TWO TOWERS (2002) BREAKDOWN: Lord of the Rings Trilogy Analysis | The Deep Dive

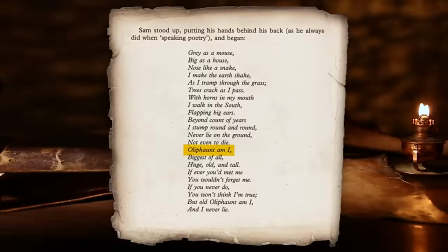This name actually comes from an epic poem that's cited by Sam in the book, characters that are based on bestiary lore.
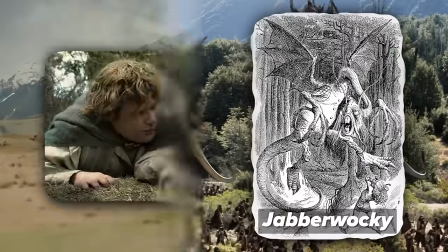So for him and Frodo, it's kind of like seeing a Jabberwocky in real life. But Gollum darkly states that their purpose is to carry out Sauron's last war.
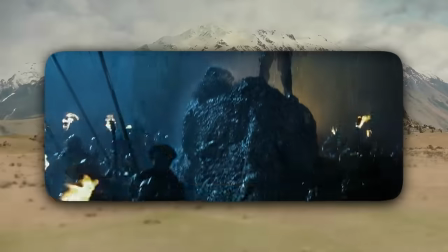And we're seeing them here in Two Towers to remind us that beyond the showdown with Saruman's forces at Helm's Deep in this movie is another conflict with Sauron's alliance.
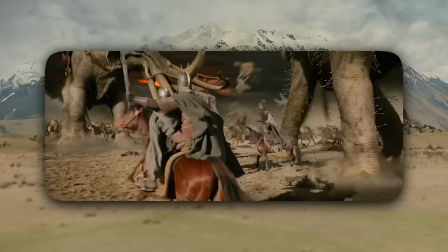And it gives us an even bigger conflict to look forward to at Pelennor Fields in Return of the King.
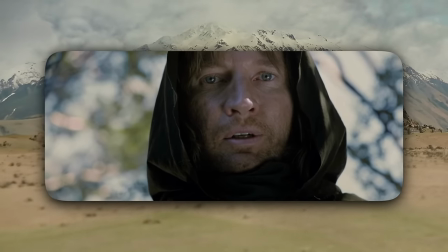Here we meet Faramir, brother to Boromir, son of Denethor, the steward of Gondor. He talks about this Southron he killed, and I love this moment.
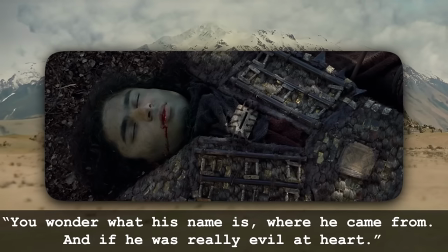You wonder what his name is, where he came from, if he was really evil at heart.
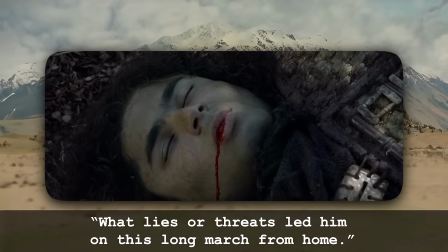What lies or threats led him on this long march from home?
Peter Jackson included this line in part as a defense of Tolkien, who has been criticized over the years of being pro-war.
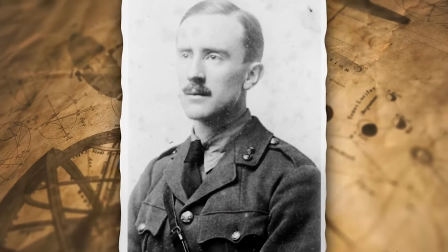This is absolutely not true. He was haunted by what he experienced in World War I. But the fact that Jackson reassigns it from Sam
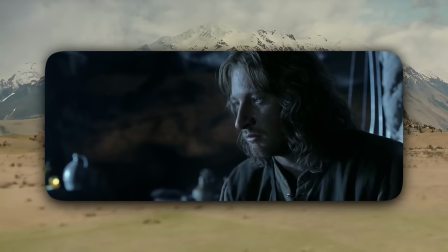to Faramir really can be seen as part of the changes they made to the Faramir character in the film.
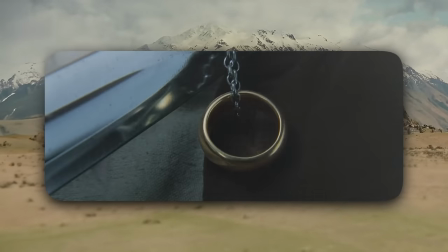They wanted to soften him in this moment to offset the thirst he will later feel for the ring, which isn't true to book Faramir.
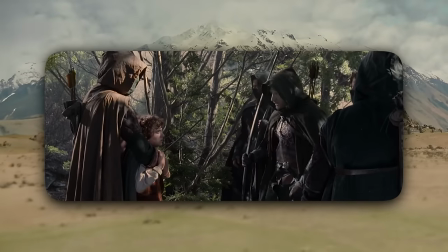In this way, we kind of start off the character with just a bit of goodness before the temptation begins.
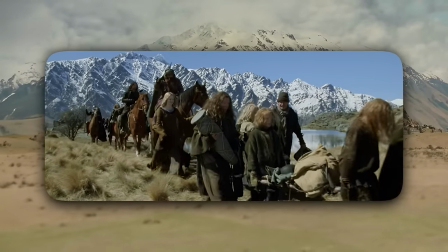Meanwhile, on the march to Helm's Deep, Eowyn offers Gimli some stew, and he turns it down, kind of like Gollum spitting at Sam's stew.
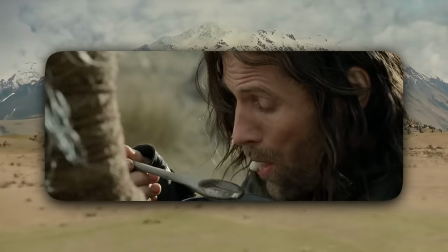No, I couldn't. Which is great because Aragorn tries it, and it's disgusting.
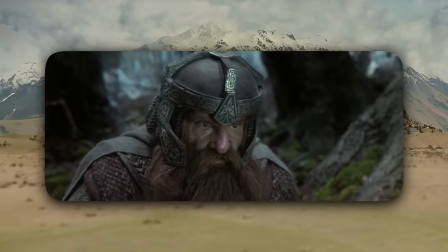But remember, Gimli had just been talking about how dwarves have a keen sense of smell, which is how Gimli knew that this stew sucked.
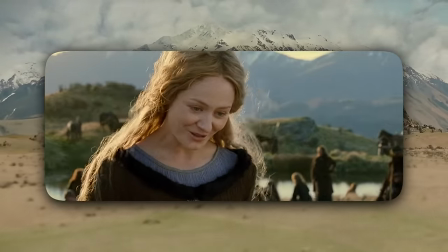This extended edition scene recalls how Aragorn rode to war with Eowyn's grandfather, Thengel, and it is confirmed that Aragorn is 87 years old.
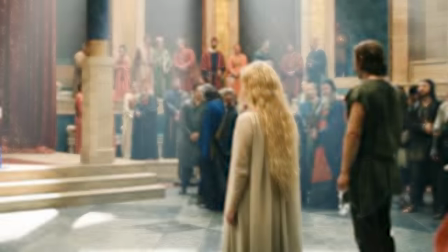And that, of course, is because he's a descendant of Numenor, men who lived longer lifespans, about 150 years.
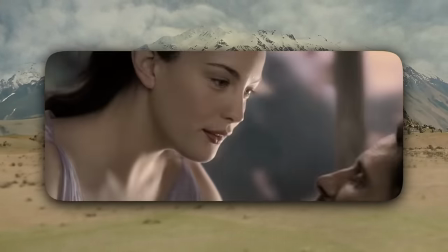So Aragorn is both middle-aged, but is far more experienced than the average man. Peter Jackson said he removed it because this would lead to a flashback with Aragorn back in Rivendell with Arwen,
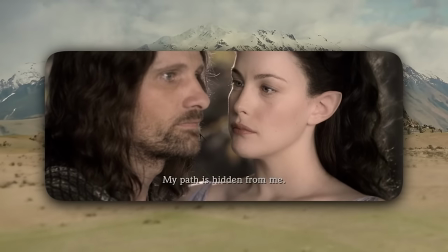where they talk about him having immortal life, and they just didn't want to confuse audiences who didn't know Tolkien's lore.
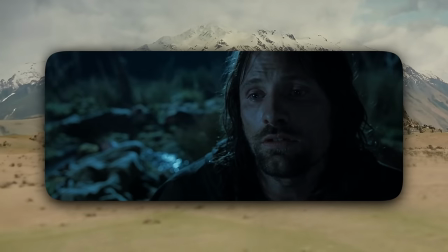Like, is Aragorn immortal, or is he just really old? They just didn't have time to get into all of it.
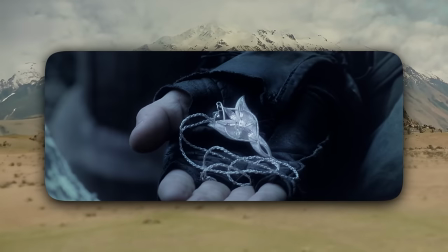But this whole moment with Aragorn and Arwen is not in the text, but they structure in these vignettes with the two lovers to remind audiences that they are each other's destined soulmates.
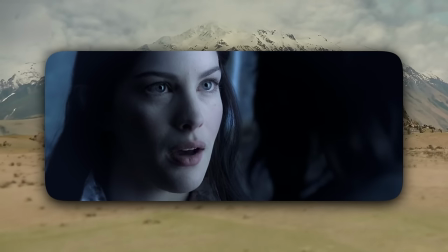Otherwise, Arwen would really just not appear in Two Towers at all.
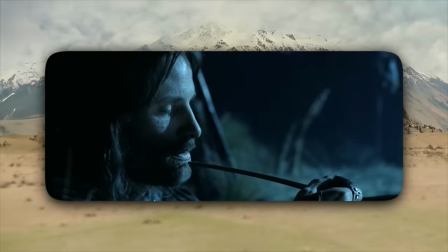And if the shot of Aragorn smoking his pipe looks familiar, it's because it was actually shot to be part of the scene with Aragorn and Gandalf earlier, talking about Frodo being an asset that Sauron wouldn't expect.
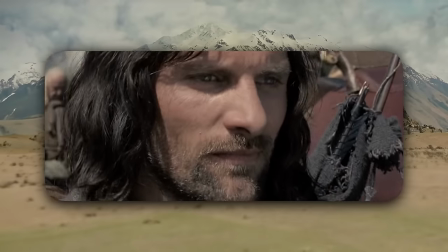So really, at this part of the movie, a lot of it is being constructed and moved around, and the fact that it works as well as it does is just a testament to these filmmakers.
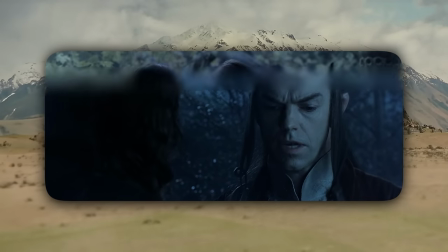Like, following this is another extended edition scene that is set right before Aragorn left Rivendell during the events of Fellowship,
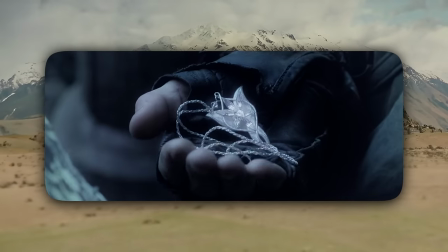where Aragorn tries to return the Evenstar necklace, but Arwen forces him to keep it,
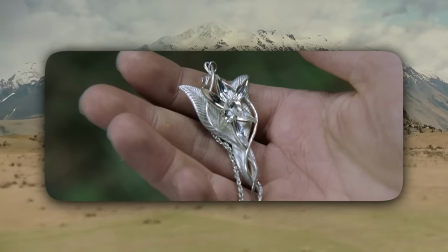and they do that so that they would have this prop to put in the orc's hand to make everyone think that Aragorn did go over the cliff.
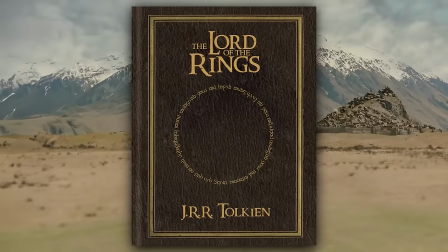And yeah, it's just really interesting to see all this story math. Really, it is the hardest part of adapting a huge text into these movies, even into the extended editions.
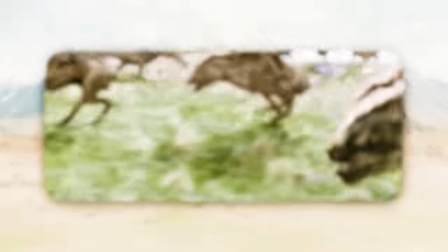Now, this warg attack was actually written based off just a mere description of the orc's mount in the text, and they just needed an escalation scene.
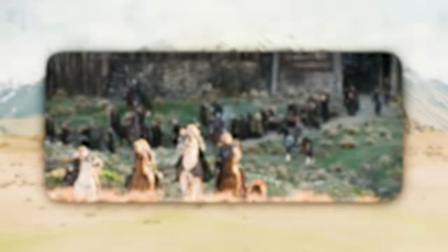Actually, it was originally going to be set at Edoras, and it would have been why Theoden led a retreat from the city.
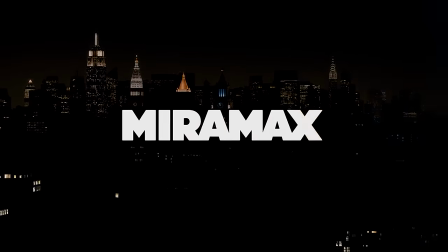This was back when the series was going to be just two movies at Miramax before New Line came in and encouraged them to make it a trilogy.
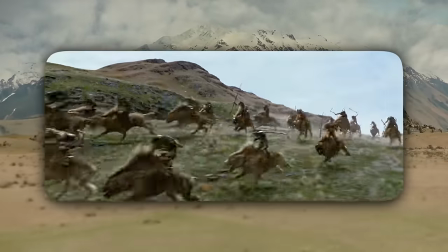They wanted to have a warg with its fur on fire, but they would have needed this scene to be at night, and they just couldn't figure out how to light it.
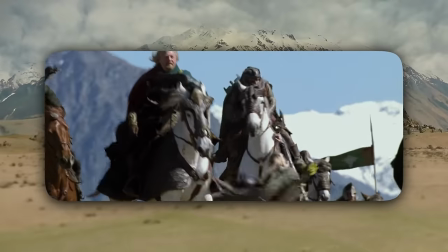But here in this scene, Legolas wows all of us by swinging onto a horse.
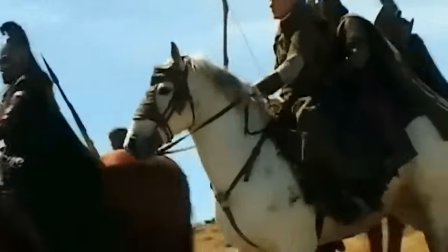Peter Jackson said that this happened because they didn't get a shot of Orlando Bloom jumping onto a horse since Bloom's rib was cracked.
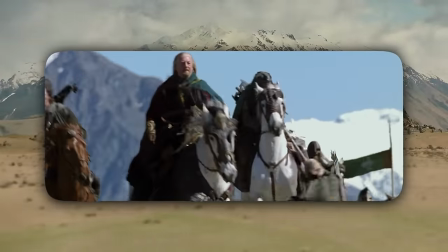So they ended up just rendering a CG version of Legolas and had him pull a badass elf move.
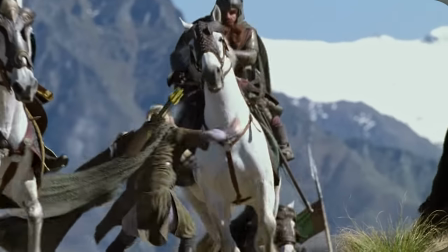And to their credit, it's pretty hard to see where the real Orlando Bloom ends and the CG version begins.
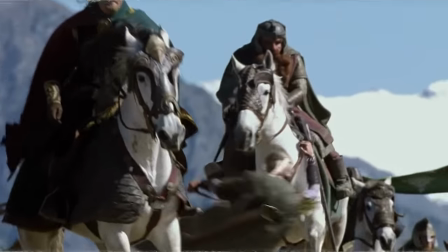It's really just the physics that give it away, and the fact that Legolas swings so low that definitely his feet would hit the ground unless he really tucked them in.
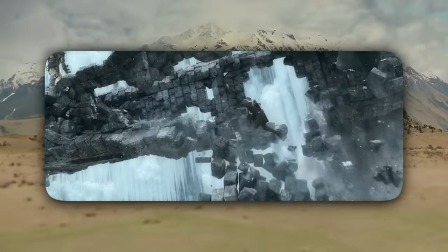But at the end of the day, he's an elf. They're kind of magical. The guy weighs less than Limbus. And I think he just wanted to hug the horse because he's a horse boy.
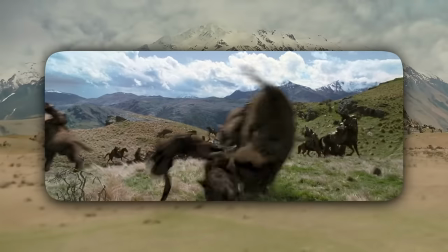Everyone's a horse boy in this movie. Peter Jackson has said that the warg attack was shot chaotically on the fly.
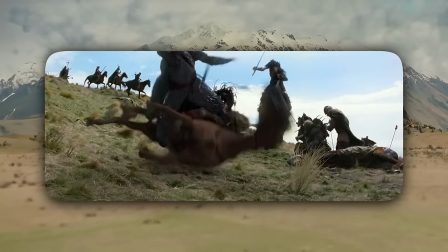He admits some of the CG doesn't hold up, but the shots that they did get on the fly demonstrates that they know how to stage great action.
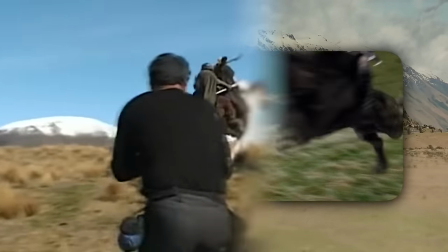The opening cavalry charge swings the camera from one side, then to the other, as if we are positioned in the middle like a documentary crew terrified of being caught in the middle of this collision.